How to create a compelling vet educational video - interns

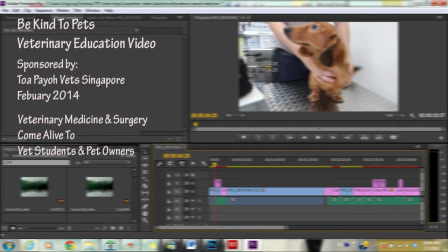(0:06)
This video is on the production of a compelling veterinary educational video for interns and vet students. To produce a compelling video, you must have the following. Movie structure, script, the correct video technique and work attitude.
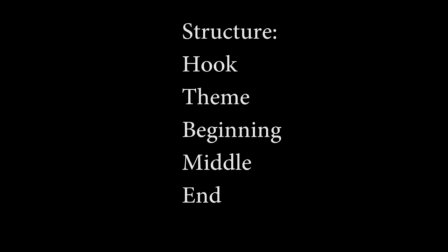(0:22)
First, the structure of the video should consist of a hook, theme, beginning, middle and an ending.
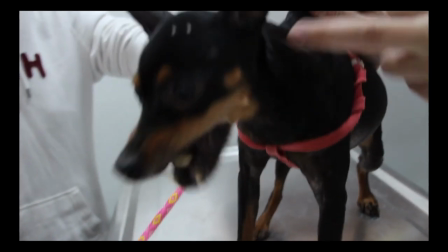(0:29)
The hook has to be an interesting footage that captures the viewer's attention. When you move on to the theme, you must introduce the producer or sponsors of the video.
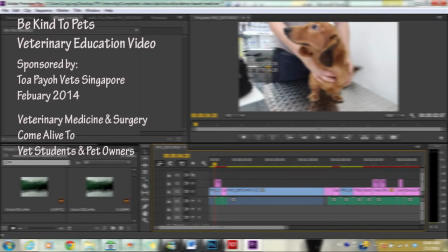(0:40)
In this case, this is a Be Kind to Pets Veterinary educational video sponsored by Top BioVets. It should also tell viewers the purpose of the video and whether it covers what they are looking for.
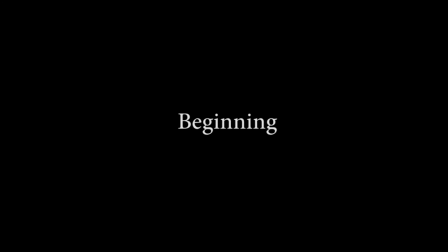(0:53)
The beginning should be short and sweet and can be an introduction of the overview of the video or statistics of the pet.
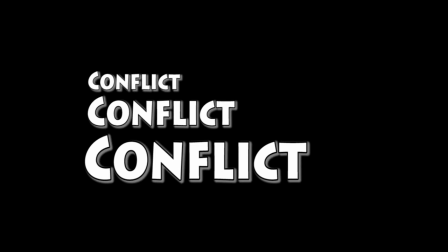(1:00)
The middle should consist of at least 3 escalating conflicts to make your video interesting, as well as their solutions.
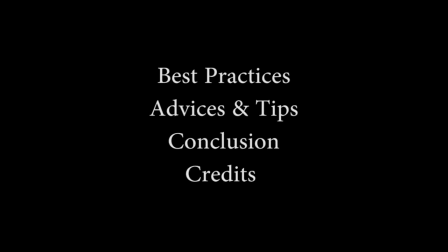(1:09)
Finally, the ending should include the best practices, advices and tips, conclusion and credits. In your credits, refer the viewers to where they can find more videos. Before you produce a video, you must produce a script.
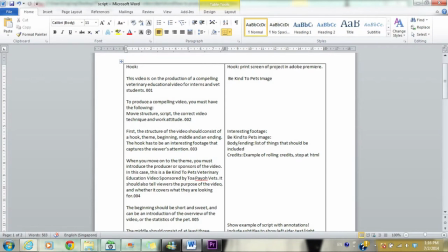(1:24)
The script should be divided into two sides.
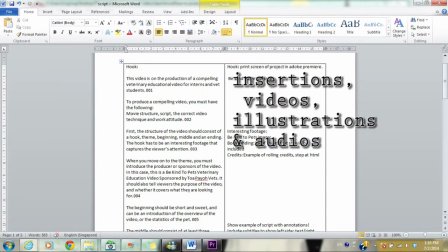(1:26)
The left side includes the text and narration, while the right side includes insertions, videos, illustrations and audios.
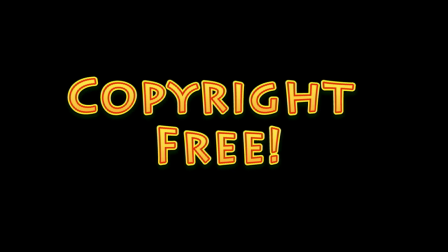(1:35)
It is important to note that your visual and audio insertions should be copyright free.
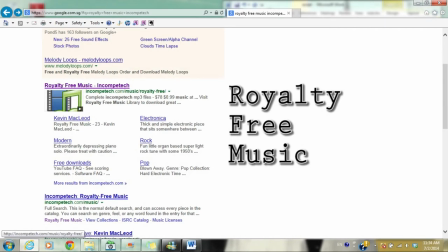(1:40)
For audio, you can visit YouTube free audio or royalty free music. Your video technique is also important.
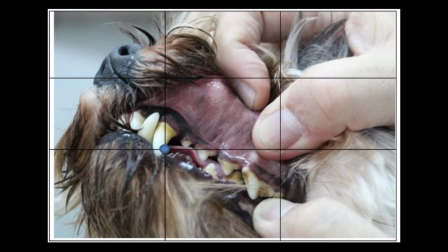(1:49)
Always follow the rule of third and the main focus of the video or photograph should be on the junction of the grid.
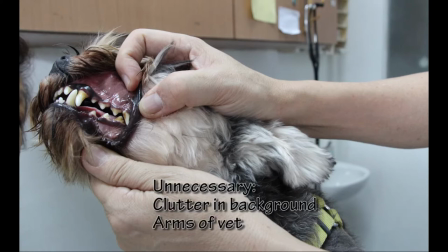(1:56)
Do not include unnecessary features that is not needed or that can distract the viewers.
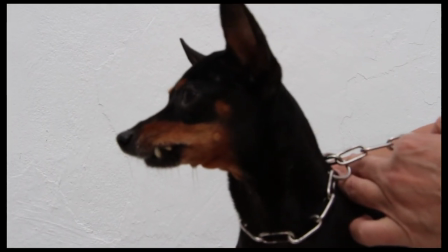(2:04)
You should take your videos at the eye level of the pad so that there will be constant eye contact with the pad. Images used should be sharp, focused and taken in good lighting. Subtitles should not block the main focus or be too fanciful. You should have the correct mindset in the way you approach your video projects. Always remember to be meticulous and check your spelling,
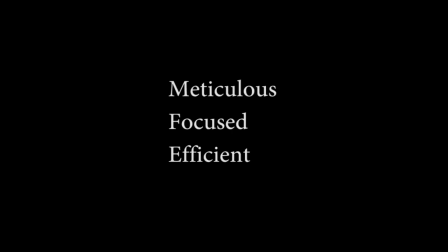(2:26)
grammar and facts You must be focused and efficient with good performance In doubt, do remember to refer to your mentor and seek advices from the staff It is also important to be proactive,
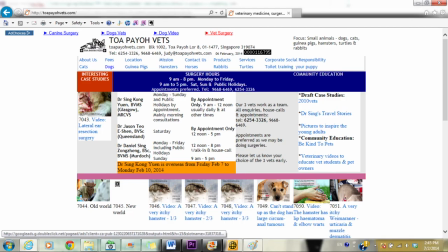(2:40)
meaning taking the initiative to do your own research You can visit your company website or veterinary medicine databases if you have access to them You should also refer to book references or consult your mentor.
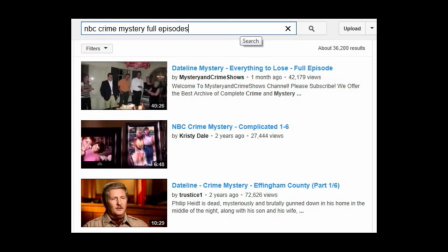(2:55)
For ideas, watch National Broadcasting Corporation's Prime Series on YouTube. Do remember these points in order to produce a compelling video and chat with your mentor for additional details.